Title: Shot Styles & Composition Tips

Hey there! There are a ton of options for how to successfully capture the scenes for your film with your camera of choice.
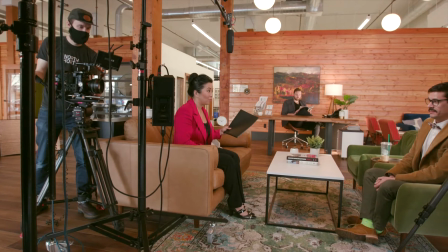0:06 And how you set up and frame your shots will change how your audience feels when they watch your film. Let's talk about a few shot types and camera moves that you might try out on your next project and why they can help you tell your story.
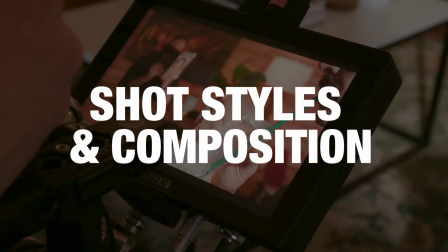Now let's look at some simple shot styles.
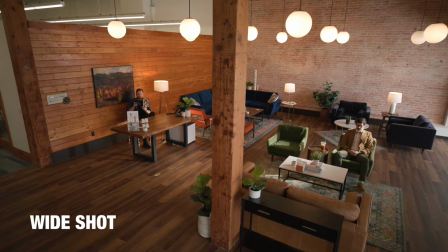0:30 The wide shot, or sometimes called an establishing shot, typically shows a whole person along with their surroundings. This shot is often used to establish a new location or give the viewer a sense of place.
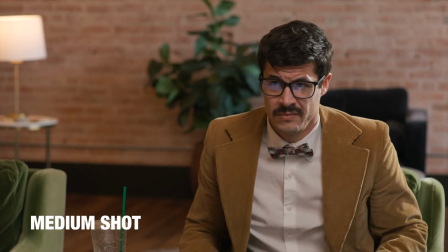0:45 In the medium shot, for a person, this is usually from the waist up, so we are able to understand what our subject is doing or saying. This is often the fallback shot to provide content and dialogue.
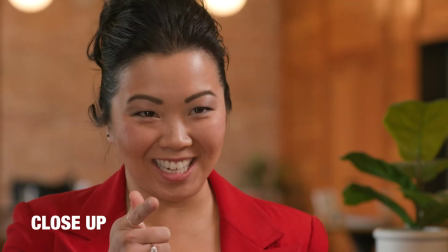0:59 A close-up increases the viewer's attention on a specific character, action, or thing. The close-up might be of a person's face, showing heightened emotion or something really important to your plot, like a clock ticking. An example of extreme close-up might be someone's eye or the tip of a pen on paper,
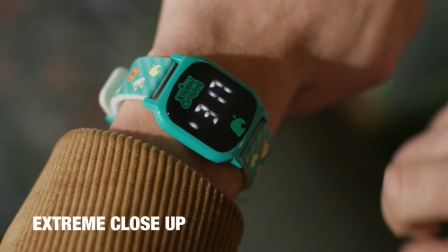1:20 and is often used to artistically increase audience engagement. A typical film will use a variety of these shots to engage the audience and keep them informed of what is going on in each scene. A few other less common shot styles are Dutch,
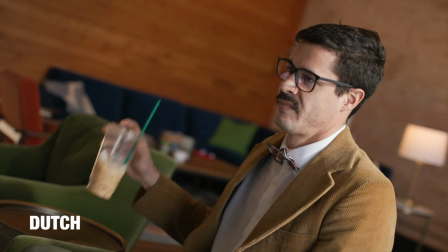1:36 where the frame is not level, which might show confusion or humor. High angle, a camera shot from above, which makes the subject feel small or less than.
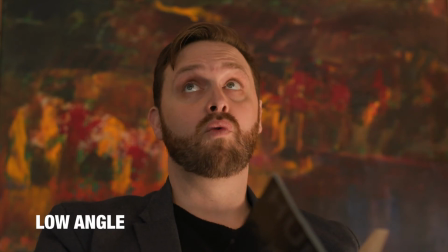1:49 Low angle. This is a camera shot from below, which makes the subject feel bigger and more important. Now that we have an understanding of the types of shots you might use, let's talk about camera movement. The default position for the camera is static or locked off.
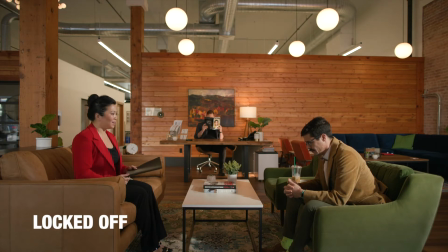2:08 In this setup, the camera doesn't move at all, and the action in front of the camera is the main focus. Handheld. In a handheld shot, the camera has a slight natural movement.
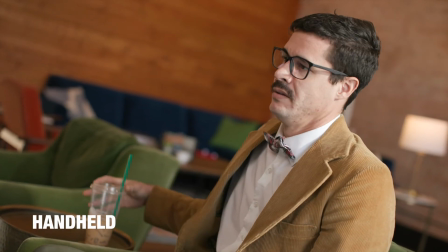2:20 This shot helps the viewer feel like they are part of the scene versus only an observer.
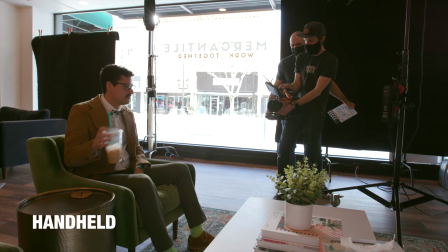2:25 This can also create a feeling of uneasiness or uncertainty. Pan and tilt is camera movement based on moving the camera lens across the scene from one thing to another,
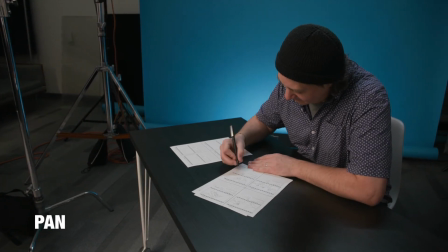2:36 either left to right, pan, or up and down, tilt.
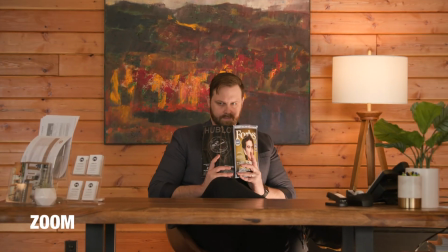2:41 When you zoom in and out, you are making whatever you are focused on, either bigger or smaller in the frame.
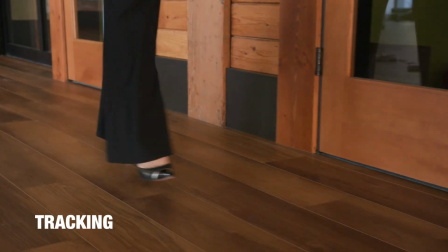2:49 The tracking or follow shot is when the camera follows your subject as they move. There are a couple of other rules of thumb that you should be aware of. First, the rule of thirds. To apply this composition rule, pretend like there are two vertical lines and two horizontal lines drawn on your screen.
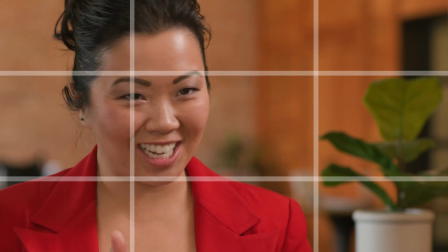3:08 You want to place the eyes and face of your subject on either of the top two intersections. Science has proven that viewers are more engaged when we as filmmakers stick our subject or area of focus on one of these intersecting lines.
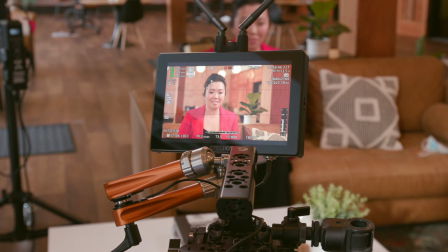3:24 It's crazy, but kinda true. Most cameras, tablets, and smartphones have the option to display this grid on your screen, so you can easily frame your subjects on these intersecting lines. Another consideration is called leading looks, or nose room.
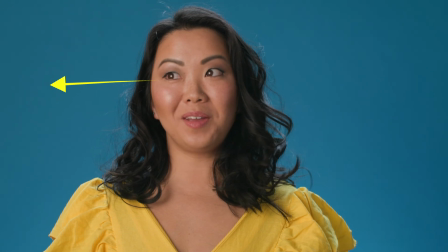3:40 If your subject is looking off screen, give them some room in the frame to show that they're looking at something off screen. If you don't, it just feels awkward.